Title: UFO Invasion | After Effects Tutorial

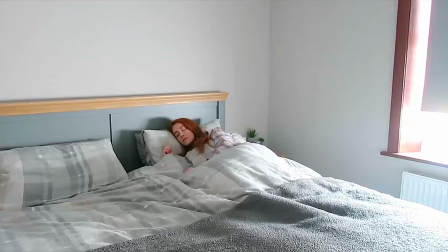12s
guys, what's up? Jonathan here from Infinite Potential Films, and today we're going to be showing you how to make the UFO shot from morning routine film.
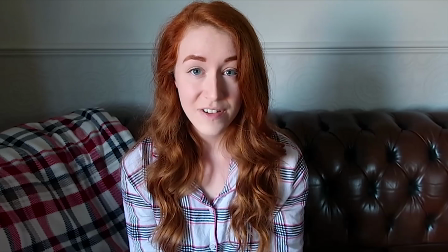20s Stay safe and stay.
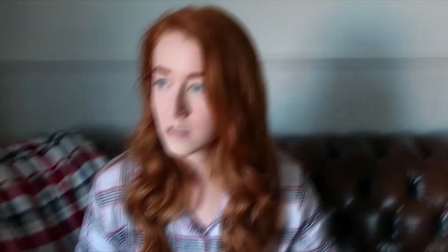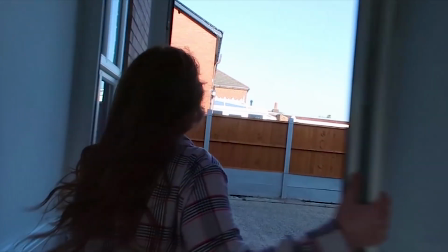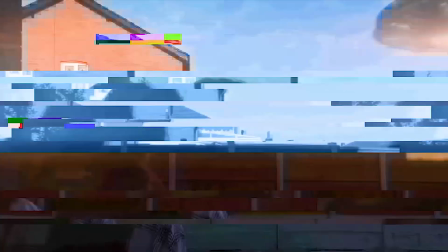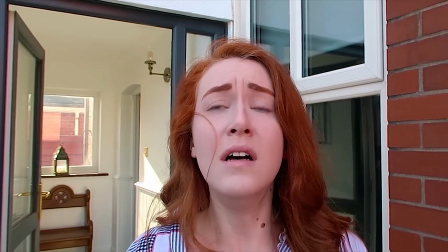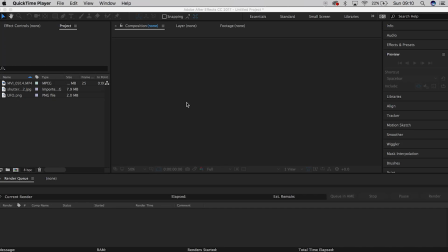45s
This is going to be a very, very quick tutorial. We're just going to go over the basics here, nothing too complicated. So first things first, you're going to want to drag your footage in and make sure that you've got a really good clean plate of a sky. So there's a lot of movement in this shot itself, and I said to Jessica that would be absolutely fine.
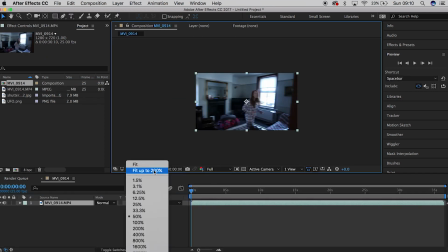64s
If you'd prefer to do a tripod shot for this, it might be a bit easier, but this shot's very straightforward.
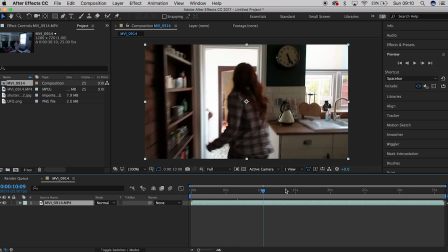70s
So first thing first, I'm going to split the track in three,
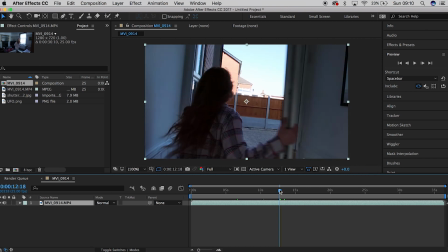74s
where the shot itself, the VFX shot's going to begin. So I'm going to split it here, and I'm also going to split it down. Say when she's turning round.
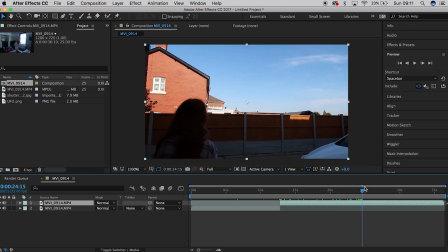90s
Yeah, so when she's turning round. So then what you want to do from there is you're going to move over to tracking your footage.
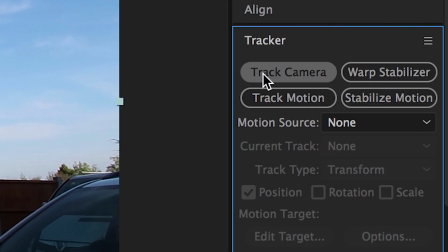98s
So you're going to go down to the side here and go to track camera, and you're going to speed through that.
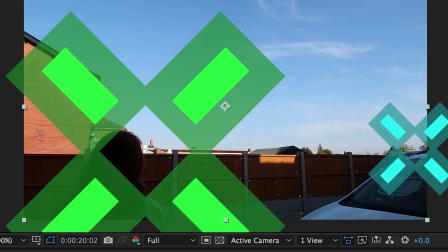103s
And then you're going to be given a load of points. Unfortunately, we don't have any for the sky.
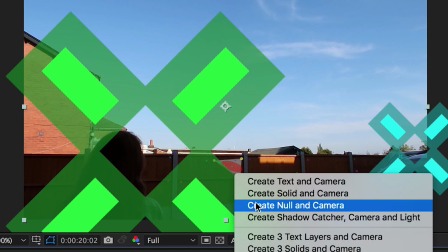107s
So what I'm going to do is I'm going to select the three on the fence here, create solid in camera, and I'm going to play around with the orientation.
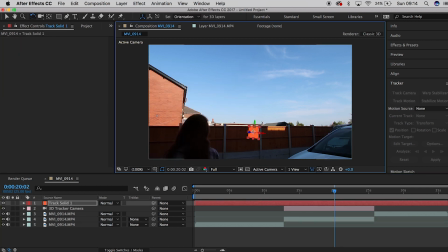114s
So when you've got the orientation to something that you prefer, something straight on like this, what you're going to want to do is move it back in Z space, because this thing is meant to be very,
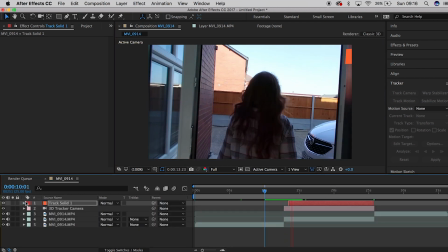126s
very large. So I'm happy with that there.
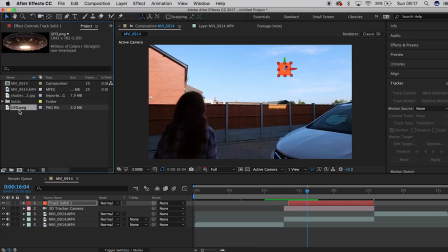129s
Then you want to go and grab your UFO, and whilst you're selected the track solid, if you hold Alt whilst you drag the UFO on top, it will automatically stick to that solid. Then just scale up and play with the orientation. I tried to stick with something that I did on the original video.
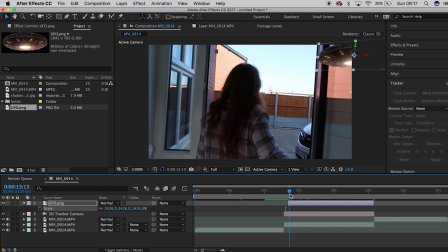145s
And then what you're going to want to do is just scrub through, make sure it looks okay. So that looks good there.
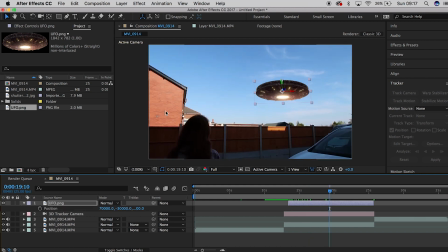150s
And then you're going to want to go into the effects at the top, go under color correction, and then go to curves.
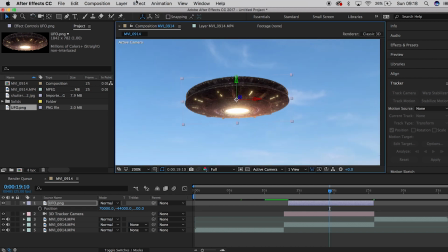160s
And what we're going to do here is we're going to be playing with the black levels to make sure that it looks like it's quite distant.
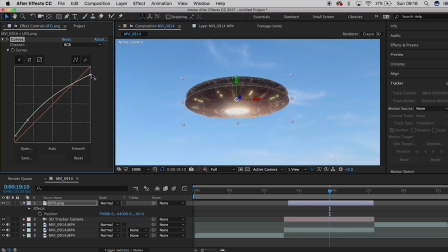168s
So that's something I'm happy with there.
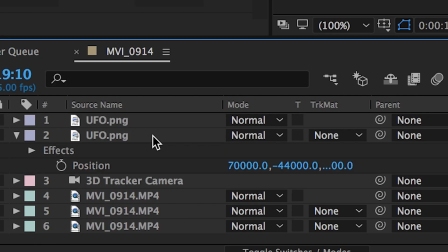171s
And then you're going to go to duplicate your layer and drop the opacity on one of them.
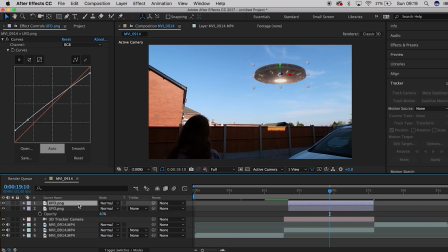178s
What you want to do is you want to drop the bottom one to around 40, 80, and then grab the mask tool. Draw a rough mask around half of the UFO, and then make sure that you feather it out and expand the mask.
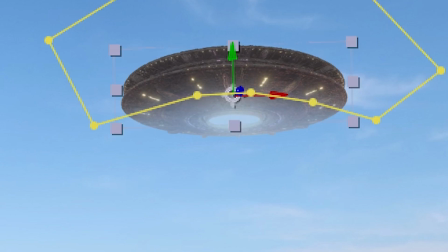193s
And what this is going to do is it's going to create a distance effect, and it's going to make it look like the back end of the UFO is further away.
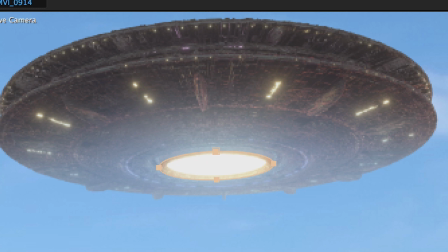201s
Then you're just going to add another UFO layer over the top of that, and this is going to be for the center beam.
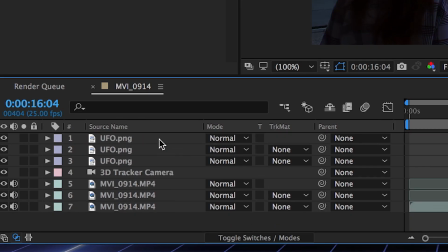207s
Do the exact same thing where you expand the mask and feather it to make sure that the beam looks like it's a strong source of light.
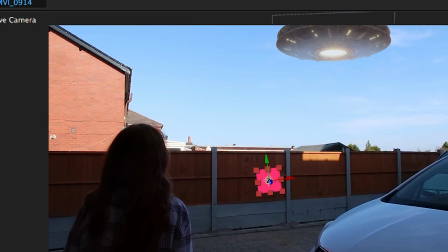215s
Then all you're going to do again is create another track solid using the same 3D camera track we did before,
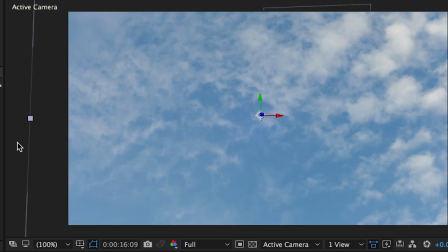222s
and then we're going to add our sky in over it, and we're going to play around with the orientation and scale here,
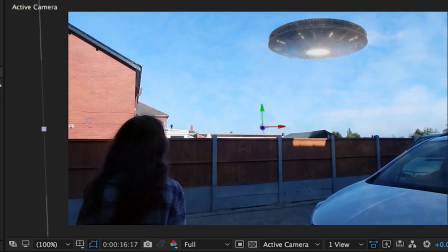228s
change the blending mode to soft light, and create a mask around it.
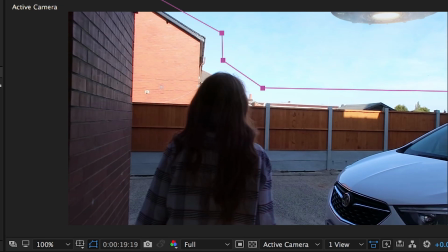234s
Again, play with the feathering and the expansion of the mask, and then this looks like the UFO is slightly further away.
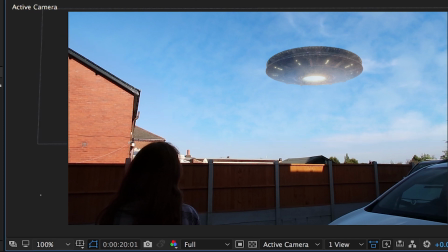241s
Now remember guys, this is just a quick tutorial. I went into a lot more detail when it came to the final VFX shot that I presented to Jessica.
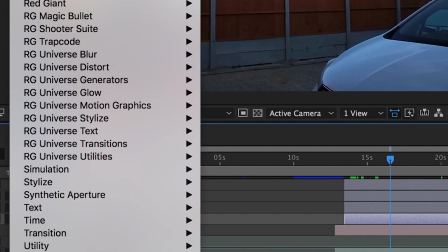249s
Again, I'm just making sure that everything looks okay here. What you're going to want to do now is add a curve, another curve to your UFO,
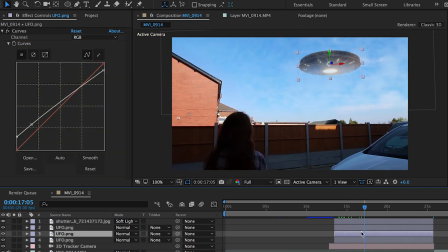257s
and bring the highlights up when the first frame of the shot is beginning.